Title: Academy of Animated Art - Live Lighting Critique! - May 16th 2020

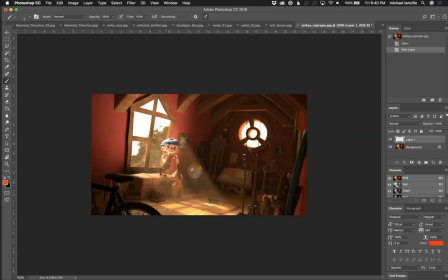So this is too, like, it's too bright in here. Overall, we are not, like, the rim light's coming in a little bit too strong. So I would tone that down a little bit.
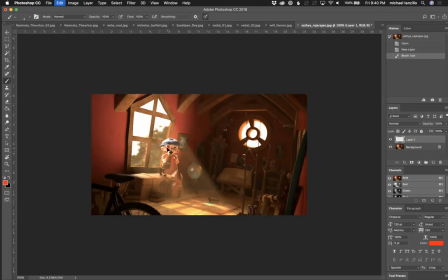It's also like just bring it around the face just a little bit more. Biometric light's looking pretty good. These dark values in the foreground are nice. These books, they feel like they're in the sunlight, and almost like this bright patch there, almost like it's posterized, like it's an inverse.
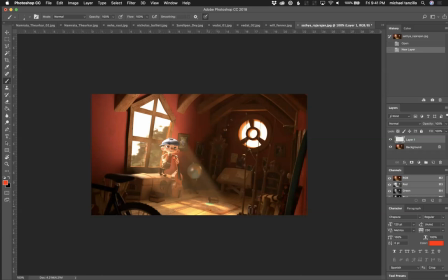Because I guess it's just green and yellow. It's looking, something's funky going on down there, because there would be more light on these books, at least from the bounce light there. Getting that. I see there's a little bit of reflection here. And then outside the window, let's see if I can mock this up.
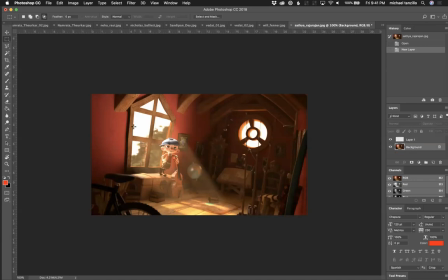So what you don't want to see, and this might be a result of like the image that you are might be using out there, maybe like a JPEG, and you don't have the value range to do this,
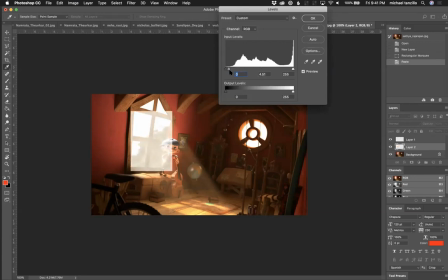but you don't, if you're going to blow out the background, you don't want to, you don't want that to be, you don't want to see those super darks is what I'm trying to say.
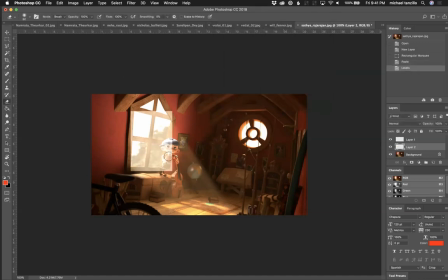You want the darks to, there we go. Something along these lines, but like better than this. because you want to lift the value.
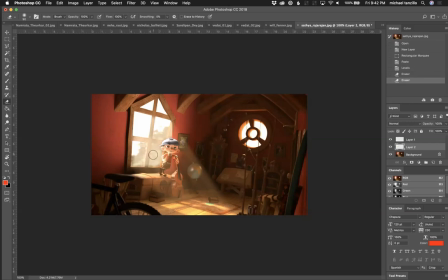So you want it to be bright out there, but you don't want the darks to go super dark, because it's not brightness. It's an exposure difference, because we're exposing for the inside, which is not the proper exposure for the outside. So we would never see like a super black out there.
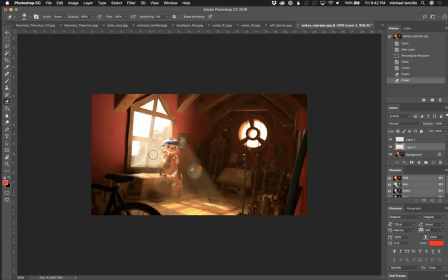The problem with what I just did is it lifts all, like it takes a black value and it lifts it up, which just makes gray. So, and the reason why I said it was a JPEG is that like the blacks are just gonna be 000.
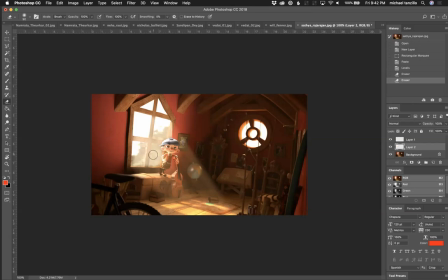And then when you lift it up with a lighter element, they're just gonna be kind of like a, I don't know, kind of a gross gray color, a flat gray color. So what you want to do is you want to find an image with a little bit more dynamic range out there to kind of lift that up.
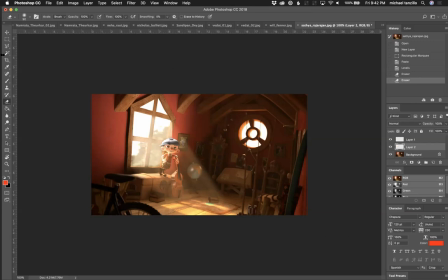And then a few other things. I think we can go darker on this screen right side. So everything over here can go darker. And then we can kind of focus in more over here, just like in the background. Like, we don't really need to feel all this up here, because we really want to zero in on this character there.
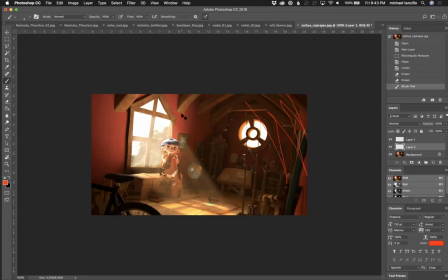But yeah, you're coming along nicely on that one. All right, let me come over here.
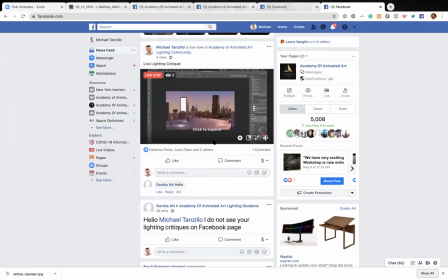Make sure that I'm not missing anything on Facebook. All right.
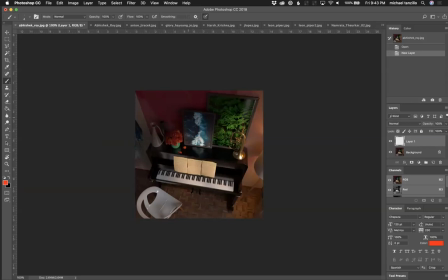Okay. So now we have Abhishek's other submission.
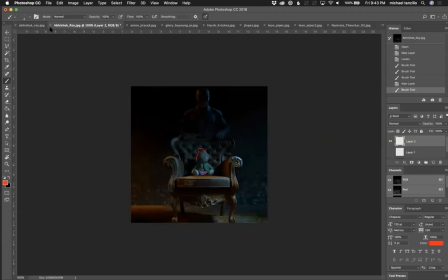I think we're back around to the top. So yes.
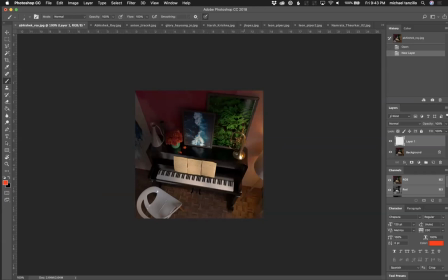So this is the last one, and then I'll hop over to the videos that were submitted. And then again, for anyone on Facebook, I apologize. I'll be sharing the video after the fact. Okay. So this one, it's an interesting angle. I think, are both yours square formatting?
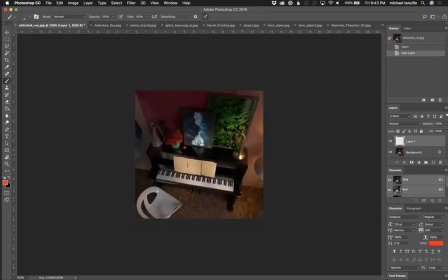Yes. So it's interesting because this angle in the square format feels very like compressed, and it makes everything feel a little bit wacky, like something's off, like something's not quite right, which is a interesting baseline to start with.
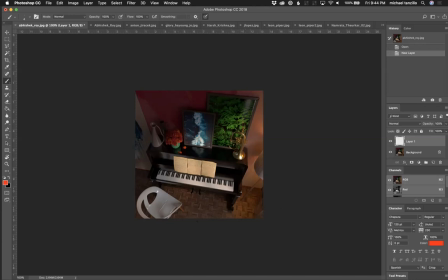So we've got the light coming in here. These are good, like pretty interesting shadows, shapes that you're coming up with. It looks like our focus is gonna kind of be right here. I would open this shadow up just a little bit more to kind of get this in here.
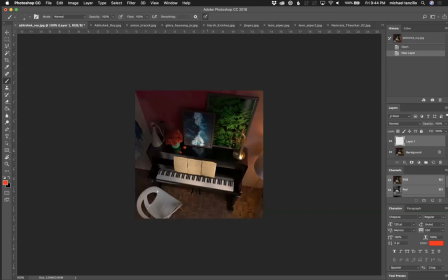The horn is interesting. I'm not seeing the reflection of the horn in the piano though. Like this is super bright and it just feels like it's kind of floating up there. So I would check on that. Overall, I think you can push the image a little bit brighter too.
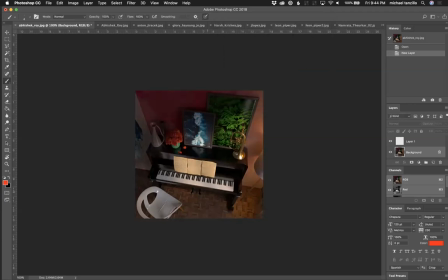You can push that up just because like my assumption is that the piano keys being hit by sunlight would be bright.
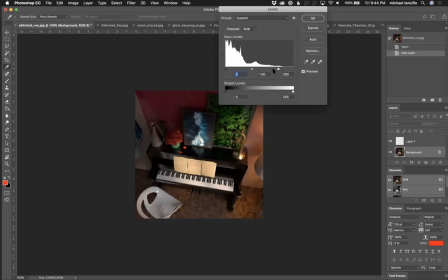It's like a pure white thing by a very bright light. So I would want to push those to be a little bit brighter.
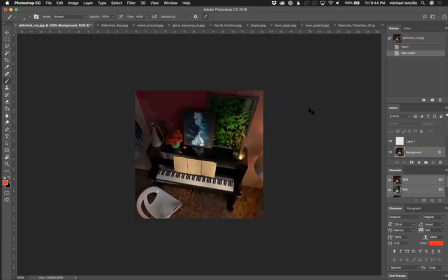Bring down the darks a little bit. Some of these elements are a little bit saturated as well.
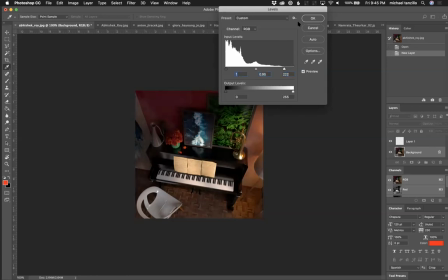Like the roses and the green in the picture there. So I would pull back on the saturation by maybe 10% or so.
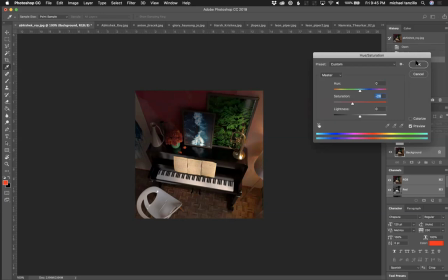Maybe a little more than that actually. And that'll really help, especially just in those two areas specifically, but maybe a little bit overall. And then I would like to see, so this light here,
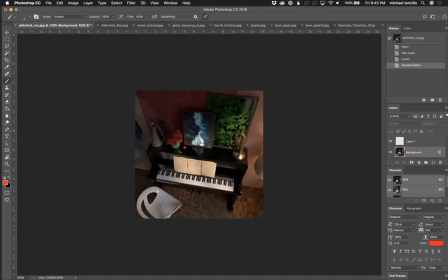I would either like to see it play a more prominent role or have it go away. The biggest reason why is like this, you need to like, or just put like a stand in there at the base, because it's just like, that is an impressive light that can just kind of stand up on one leg like that.
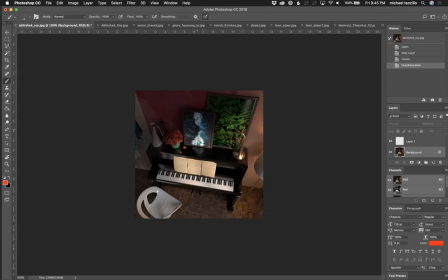But give it a little bit more of a substantial base there, and then we can go from there. But yeah, overall, so open this up, get a little more brightness,
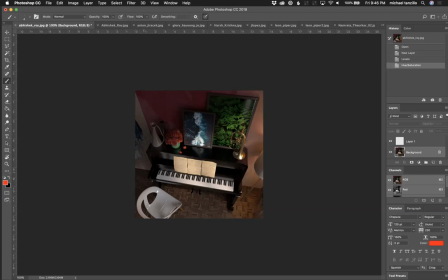lamp saturation, and then maybe just allow this area back here to go a little bit darker to kind of get that to pop off there. Also, like this area kind of feels like it's floating, like there's not. Maybe just some ambient occlusion down there to get some more shadows on the ground.
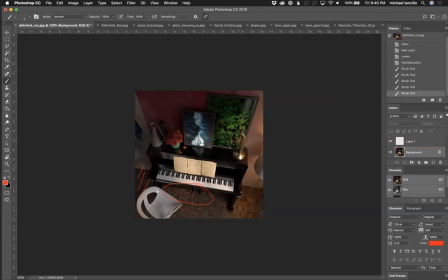But it's a unique layout and a unique setup here. And I think that you can, you've got some good opportunities there. Check this out. Thanks. And I apologize for the last minute submission. No, I'm only teasing you. You are totally fine. I was just giving you a hard time there. Okay, now I'm going to hop over into the video submissions.
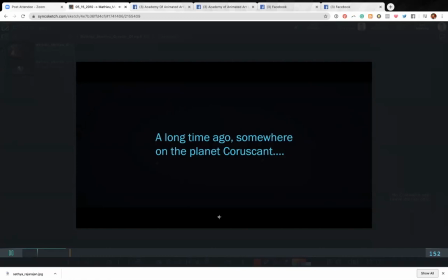So these are both from Mathayo, and I'm not quite sure what the project is.
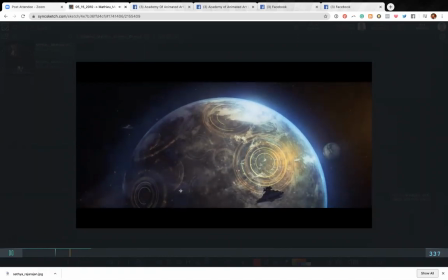So I'm just gonna give my take on these as we're going through them.
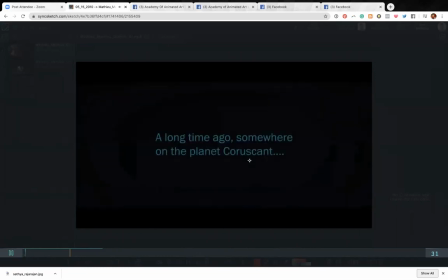I'm not quite sure the goal. One silly thing, just keep it to three dots, not four. That's my nerd brain talking.
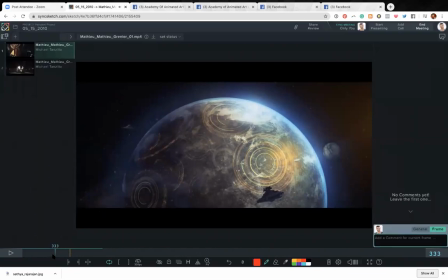And as we come down here, it's an interesting camera move because depending on how you're doing it, it doesn't feel like the camera is rotating.
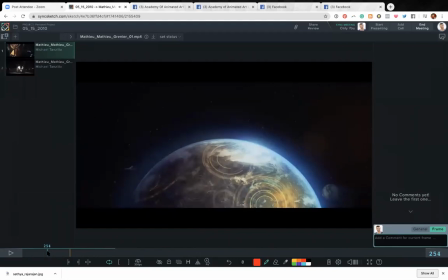It feels like it's dropping straight down.
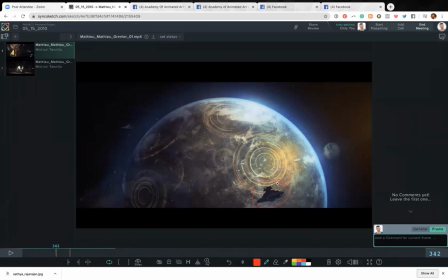And then I would expect a little bit more rim or something on the ship here. So I would just see that. And then one thing about space to be aware of when you're lighting it,
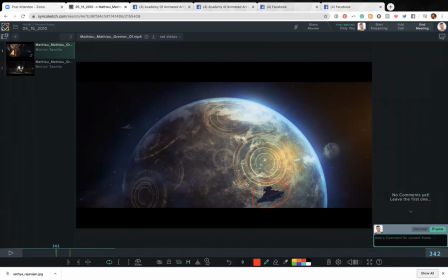and you take with this information what you choose, is that this goes against like all lighting stuff. Like you've got some really nice shaping going on here, but rarely in space will you ever see that, because that would be a really large light source. And usually suns, it's usually a little bit of a firmer line across there.
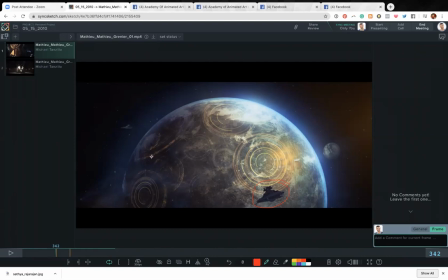But I get why you're doing this, and I like the glow element and all that stuff. So I think that's working out really well.
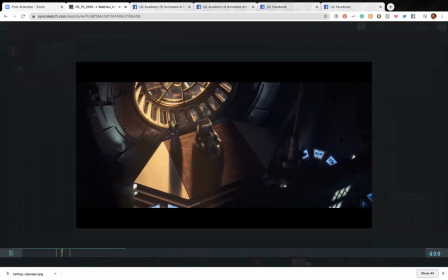Unless these are playing a crucial component, I would turn them off or tone them down or something, because we really want to be focusing in on these guys.
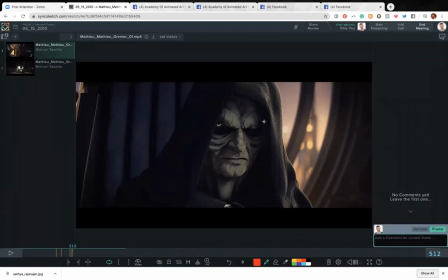This shot's looking pretty good, but like I would want to see more bounce light. as his main light source. Because again, if we're looking back on this, he's not really getting hit with a lot of key.
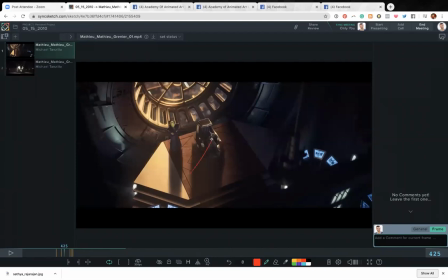Like there's nothing in front of him to light him up. So the light would be coming from like here, bouncing up into him, and maybe like here up here.
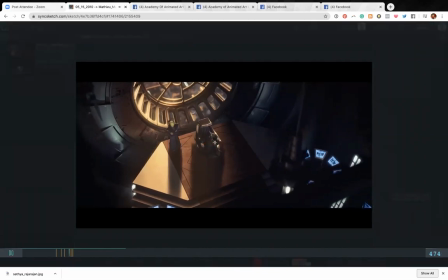So give me an opportunity to do some underground creepy lighting up underneath him there.
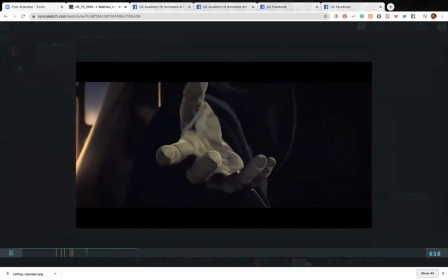But cool pattern. Good stuff here again. Under lighting as opposed to the over lighting there.
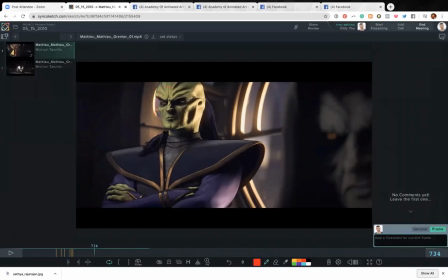This is looking nice. This light is looking a little bit strong.